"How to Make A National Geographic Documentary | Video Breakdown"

And so that pre-production work mostly looked like writing a first draft of the intro narration, which is in rhyming couplets. So I wanted it to have this fairy tale-like quality. I wanted to mirror the tone and playfulness of Fred's character. And writing this before my first day of shooting not only guided specific shots that I'd get, but also guided a tone for like which I could view the world. It was like the tone of that narration that I wrote was almost like a lens through which I could see everything around me and just choose where to focus my camera. And it also guided some of the questions that I asked during the interview on day one.
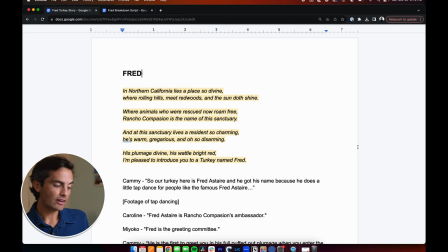So let's take a look at this intro sequence. So here is the narration that I wrote heading into day one. Just like hit the ground running with some shots that I know are going to be in the piece. and so we can take a look at this intro sequence see how that
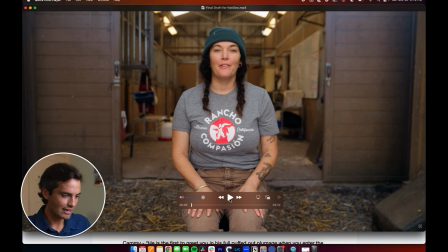panned out i used a couple quotes up here just to get intrigued to get going fred oh my goodness he just
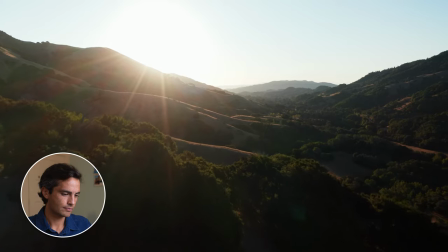deserves such a flower introduction in northern california lies
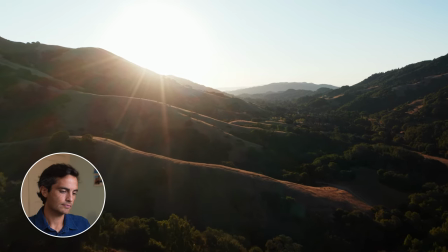a place so divine where rolling hills Meet redwoods and the sun doth
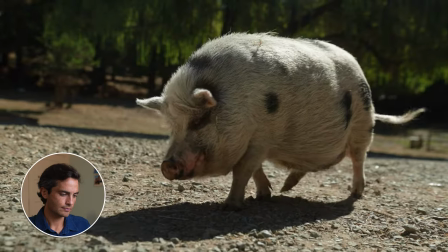shine Where animals who are rescued now roam free
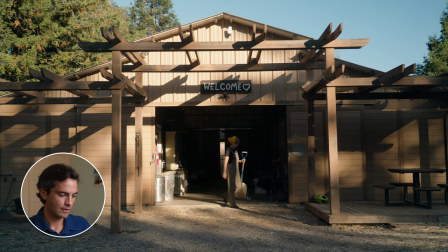Rancho Compasión is the name of this sanctuary So this sequence is all about getting a sense of the setting Meeting some of the
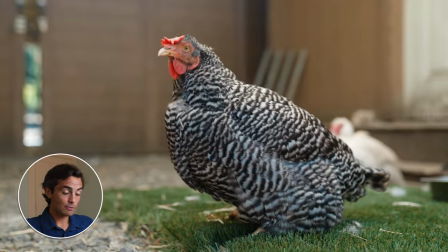film's participants And then also creating expectations for the audience About the tone of the piece
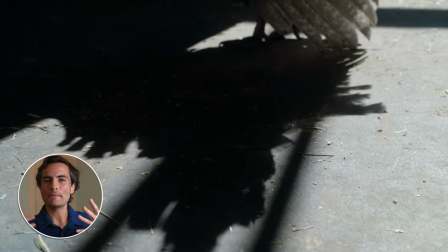That it's going to feel like a fairy tale It will be a bit playful I enjoyed this combination of shots here,
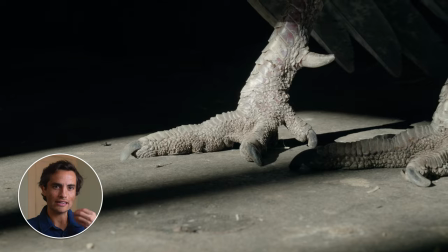these kind of dark shadows and really close-up details
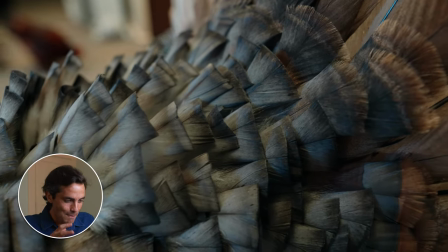because then it makes it so like by the time that we see Fred right
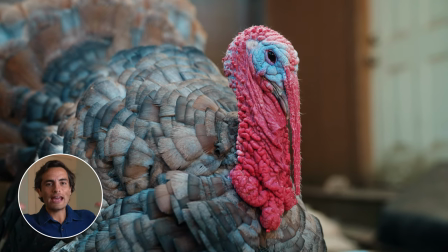here it's like this grand reveal like the curtain is opening and
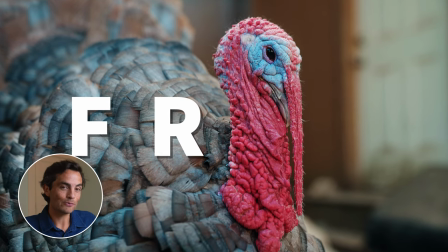that's kind of how it feels when you actually meet Fred in person.
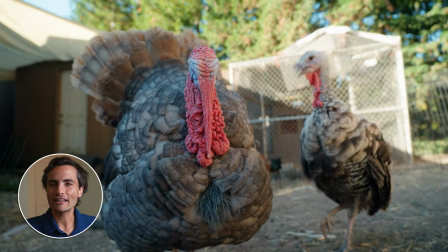So the rest of day one was spent getting a lot of close-ups, beauty shots of Fred, and also for me to get a deeper sense of his personality.
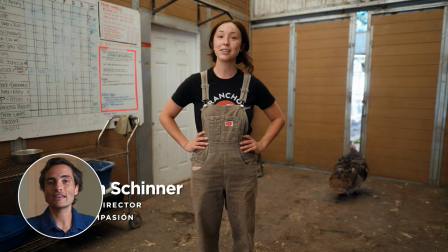And then before leaving, I did an interview with Cammie, who is the director of the Sanctuary and had so much knowledge about animal behavior. And the reason I wanted to do an interview with her on day one is that because based on her description of Fred's behavior, I could focus day two of production on capturing those details, many of which slipped by me on day one because I didn't know like the intricacies of Fred's behavior to look for.
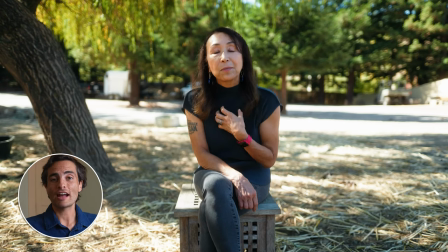From a cinematography perspective,
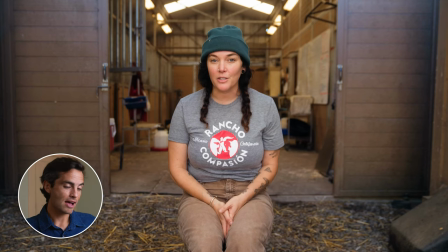I chose to frame all my interviews very similarly on the 24 millimeter prime and I asked everyone
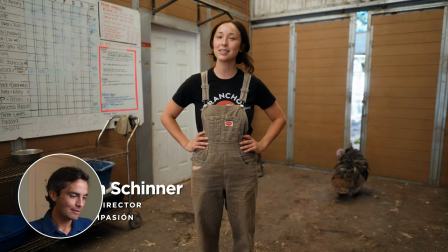to look into the lens because I wanted it to feel like a personal connection between the viewers and the people speaking in the film, almost like it feels like they're guests on a guided tour of the sanctuary and I didn't have any lighting equipment, didn't have like a boom pulse set up, just had like a lav mic under under their shirt and the audio is not perfect, the lighting's not perfect, but you know the people I was filming they were on the clock, they were working, I wasn't trying to take a bunch of their time, so we just kept the setup super simple. For day two of production my focus was to capture scenes of Fred interacting with people and showing off his impressive courting display that Cammie talked about during day one's interview. So I worked with the sanctuary to find a day when a school was going to be visiting. We contacted that school, requested permission to film, got it, and then I went out there.
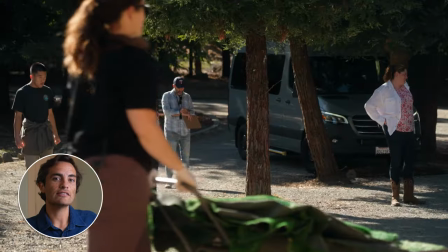So this scene right here after the intro sequence is from that day and I'm really happy with with how it turned out
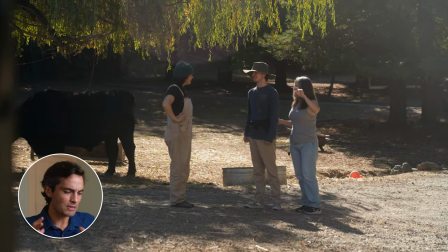because it's so fun to see Fred interact with guests and just be in that moment with no music and no narration.
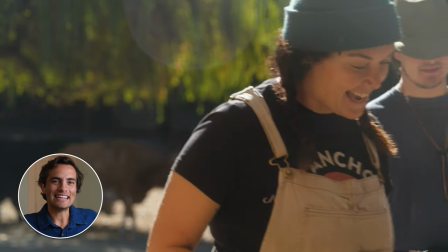For me, it draws me deeper into the world.
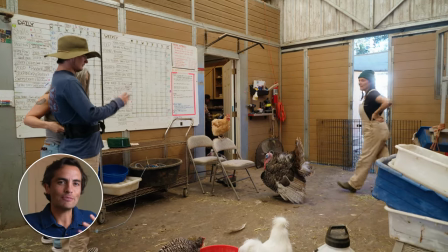And I love how you get a sense of Fred's behavior from the perspective of guests who are
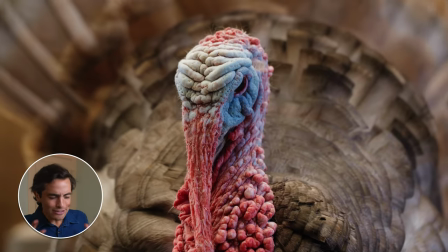odd by him, but don't exactly know what he's doing or what it means.
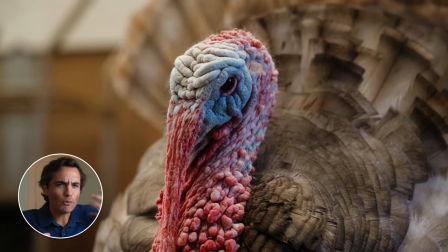And it poses a question, what is Fred doing? Why does his head change color? Why does he tap dance?
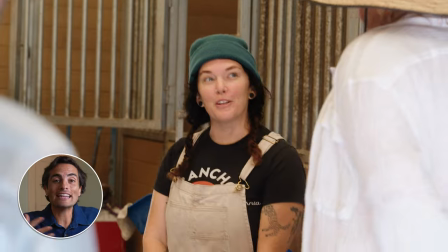And these questions are kind of open loops that keep the audience engaged and wondering about the answer keeps
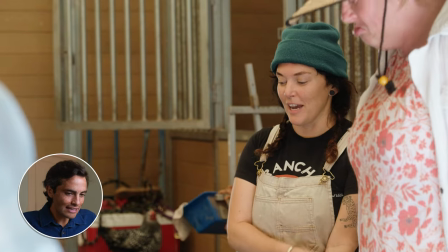them sticking around and it gives me an opportunity in the edit to give them payoffs throughout the piece by answering those questions. The last thing I did on day two was film this interview here
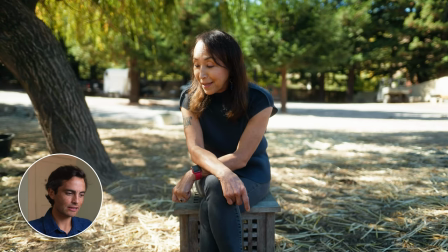with Miyoko and I really liked the look of this interview even though that interview was the one that I had the most trouble with the with the 24 millimeter prime lens I had a lot of kind of like pulsing focus hunting from that lens but her quotes were so good I was like doesn't matter like that's going in the story
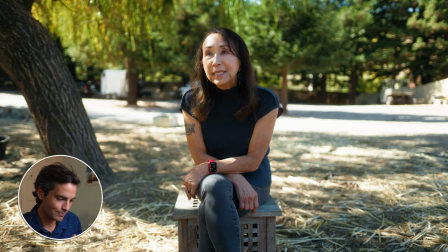because the powerful quotes are what matters the most but maybe maybe you can see it here if you look at the tree trunk you'll see it
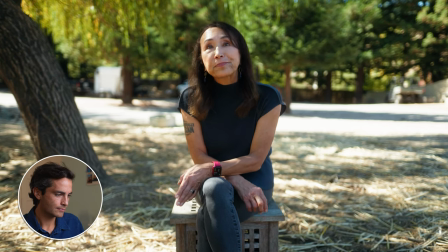how deep their feelings are how you know it's kind of going in and out of focus just slightly but again I just put like a warp stabilizer on it in in post-production and had like a I keyframed it so it's slowly zooming in on her so you don't really see it but it's just something that as I'm trying to improve that's something I want to improve at I probably should have gone to you know an f2 rather than a 1.4 maybe slowed down the autofocus transition speed so just something to note there.
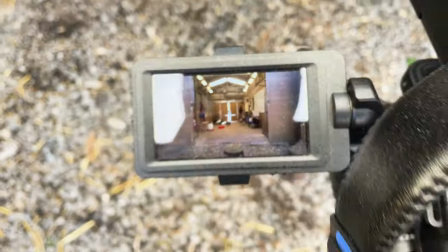And finally on day three, I did my final interview with Caroline and got some b-roll of just Fred doing his thing. And I don't know if any of you have ever filmed with animals, but it takes so much patience. And even in a controlled setting like a sanctuary, you have to spend a lot of hours with the animals to capture a variety of behavior. So that's how I set up my three days of production. And a final note about the cinematography on this project is just how critical camera placement was in the service of communicating perspective and a point of view.
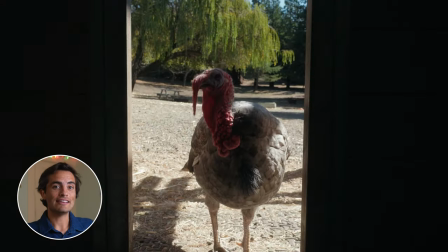So almost every single shot of Fred is either at his eye level or looking up at him.
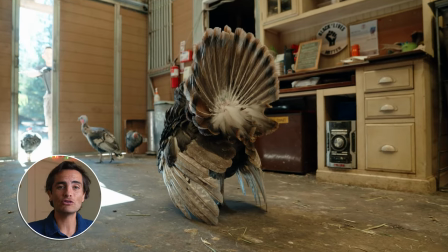And for a piece that is attempting to get people to see turkeys as individuals and not food, it's so important that we don't look down at Fred.
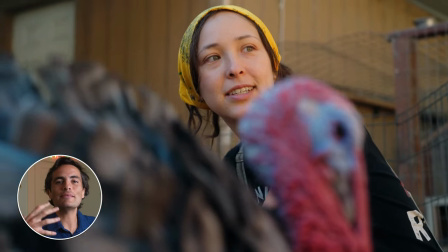So I wanted the cinematography to flip that norm for us to be on the same level as him or even look up to him with this sort of reverence.
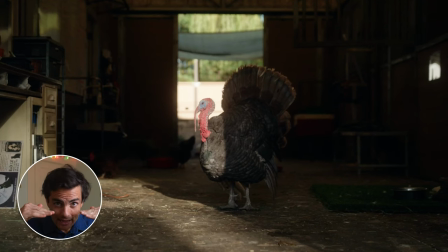It's a choice that not only brings us into his perspective and point of view being at his eye level, but also it mirrors the message of the film.
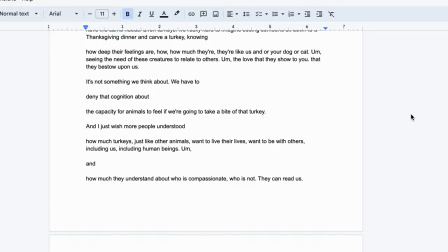All right, so when it came to the edit, I started by transcribing my three main interviews and then fitting the puzzle pieces of their quotes together onto an A-roll sequence. Next I edited the main scene at the top of the piece and started to find these nice verite moments to use as transition points during the piece like this little conversation that happens right before the end sequence of the story.
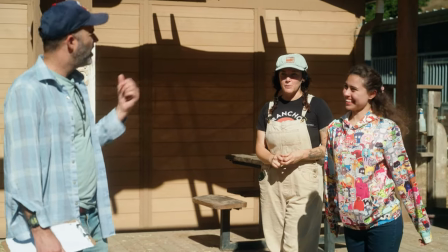Yeah if you bring some apples we could feed them to the cow. Yeah love it.
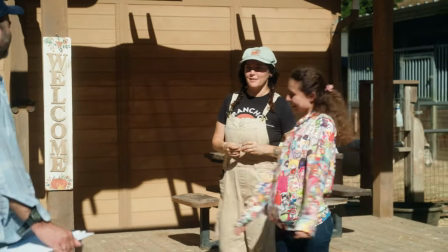I I love that idea. And a go-to. Absolutely. Yes, let's do that. Sweet. Okay, have a good rest of your day, everybody. Yes, thank you.
I like that moment because Caroline is saying goodbye to the guests and it's kind of signaling like this story is heading to an ending.
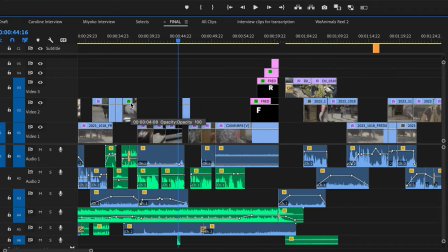Next in the order of editing, I started to layer B-roll, do narration, find music and drop in some sound effects.
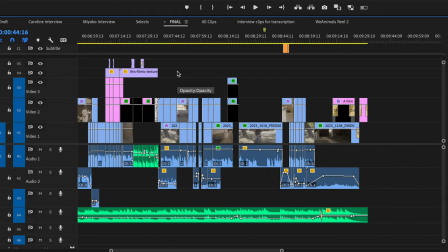And I can definitely go into more detail about my process for each of those in a future video if you are interested in that, so just let me know in the comments.